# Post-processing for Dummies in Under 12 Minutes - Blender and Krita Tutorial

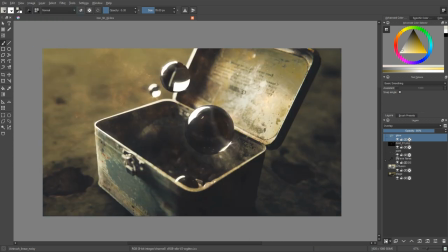Okay, and for the next step, I'm gonna mirror the whole image horizontally. I do it quite often to check the composition and the balance of the image.
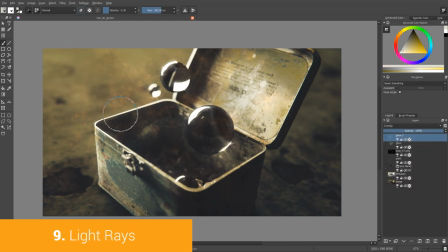Alright, so let's create the new layer and paint the light streaks.
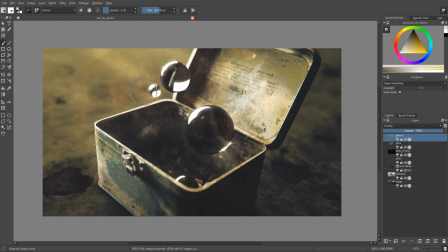In case of this lighting setup, the light rays will hit the object from the left, so I'm painting the light streaks.
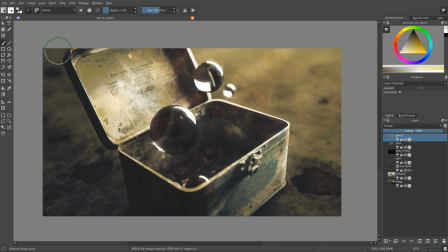And after I finish doing it, I mirror the image horizontally once again. Now let's create a new layer and call it Vignette.
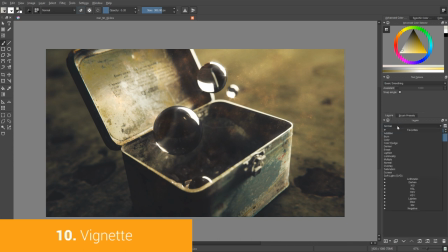Choose a brush with the soft edges, switch to the overlay mode, and start darkening the edges.
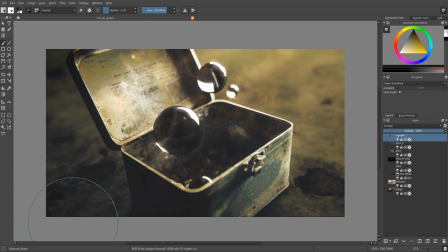This post-processing trick helps you to drag viewer's eye towards the focal point of the image, and also it creates the additional gradients, and the gradients are cool.
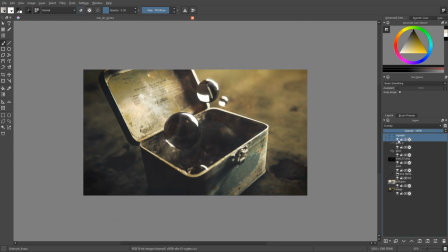And I'm not even speaking about retro vibe, the beautiful retro vibe of the vignette effect.
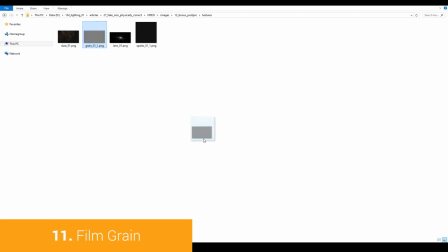And one of the last things I'm gonna show you is the film grain.
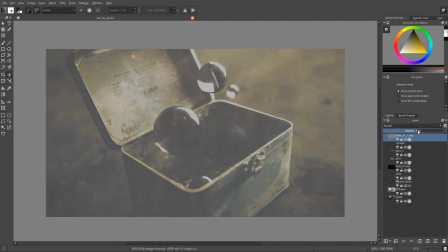Drag and drop the film grain image, lower the opacity, and set the blending mode to overlay.
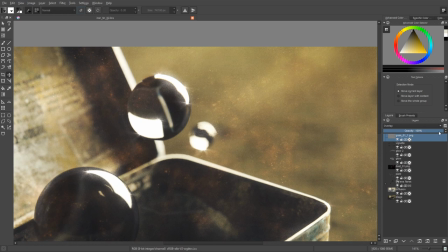Unsurprisingly, the film grain is one of these invisible effects that will still highly influence the final look. Here I'm tweaking the opacity, and usually I set something like 50 or maybe 75%.
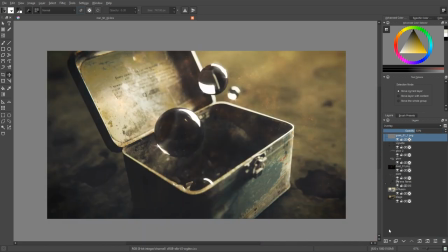Ironically, usually we try to fight with the noise produced by the render engine, but here we create an additional noise instead.
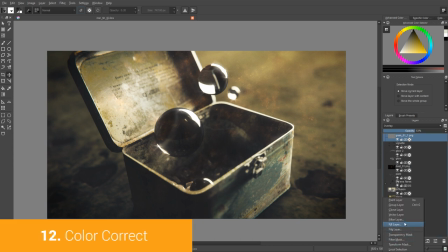And even if you don't see the effect, it will boost the realism, believe me. Okay, now let's add the filter layer.
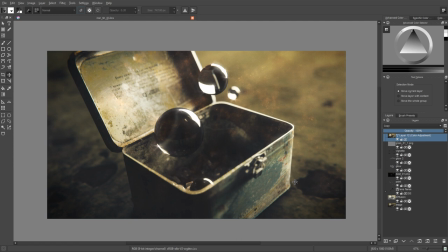It's like an adjustment layer in Photoshop. And as usual, I'm gonna rename it to color, correct?
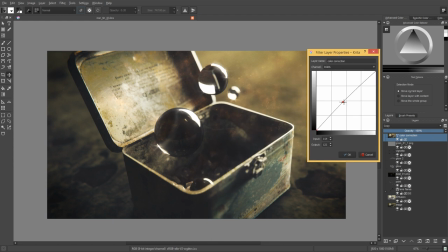Yes, I'm nerd. Then right-click on it and select properties. And what we can do here is play with the contrast of the final image.
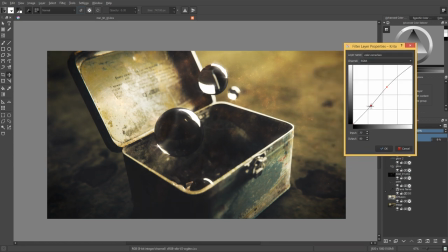I feel like we should crank up the contrast a touch. But if you disagree with me, feel free to wash out the blacks, for example. It's a pretty cool stuff too, but let's just crank up the contrast this time. It will look cool, I guarantee.
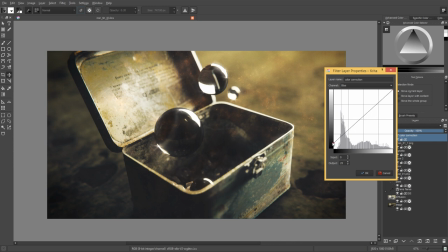And you can also play with the color. For example, you can add the bluish tint to the shadows.
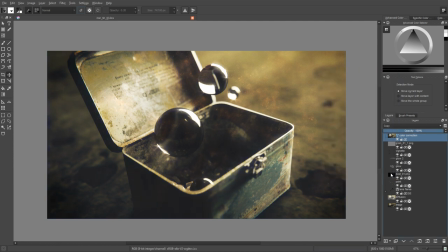Honestly, I think that looked awesome even without the color correction. So I'll just leave it as it is.
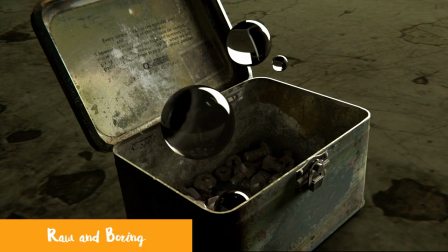And that pretty much concludes the tutorial. I hope you enjoyed it. Let's recap the steps. This was a raw and boring and flat lighting. We got started by adding the depth of field.
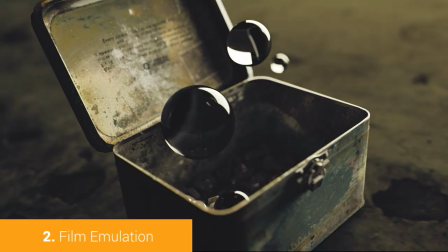And after that, we played with the film emulation in the color management. Then we added a chromatic aberration effect or the lens distortion. Then we made a switch to Krita and crushed it with a light diffusion.
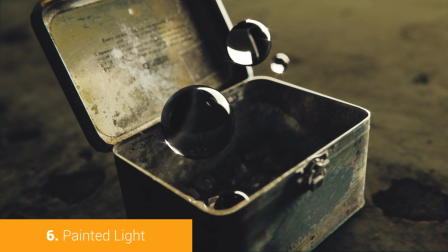After that, it was a matter of adding the lens flares. And of course, painting the light using the soft brush, usual trick.
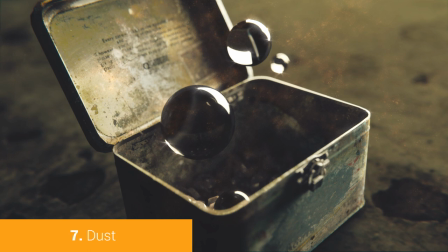The next very important step was to add a layer of dust. And the layer of glow, because the air has some thickness to it.
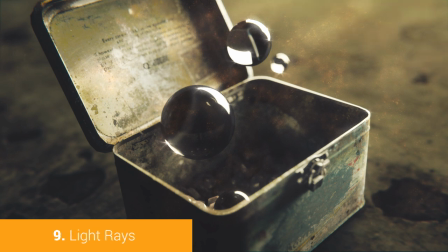The next step was to create the light rays. In 2D, that's an easy thing to do.
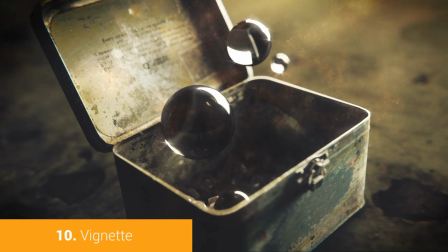Okay, so we darkened the edges a bit to create a vignette effect. And added the glorious film grain. I hope you're able to see it, because I don't see it. Oh, I'm just kidding.
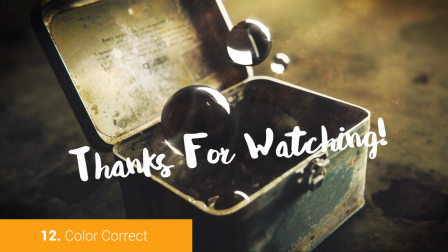And the last step was to add a little bit of color correction to boost the contrast and to beautify the final image.
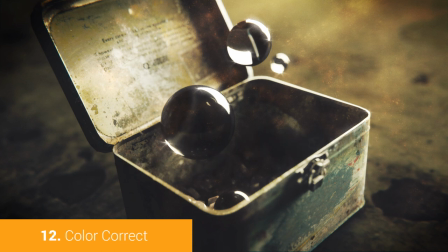Okay, guys and girls, I hope you enjoyed this tutorial from Realistic Lighting Series. That was Gleb Alexandrov for CreativeShrimp.com.
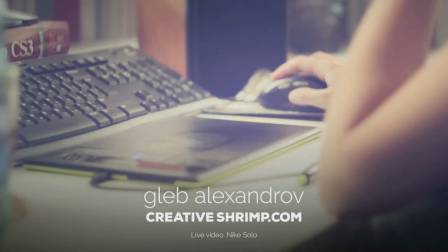Thanks for watching, I appreciate you, and we will change the world of computer graphics. The Lighting Project is a manifesto.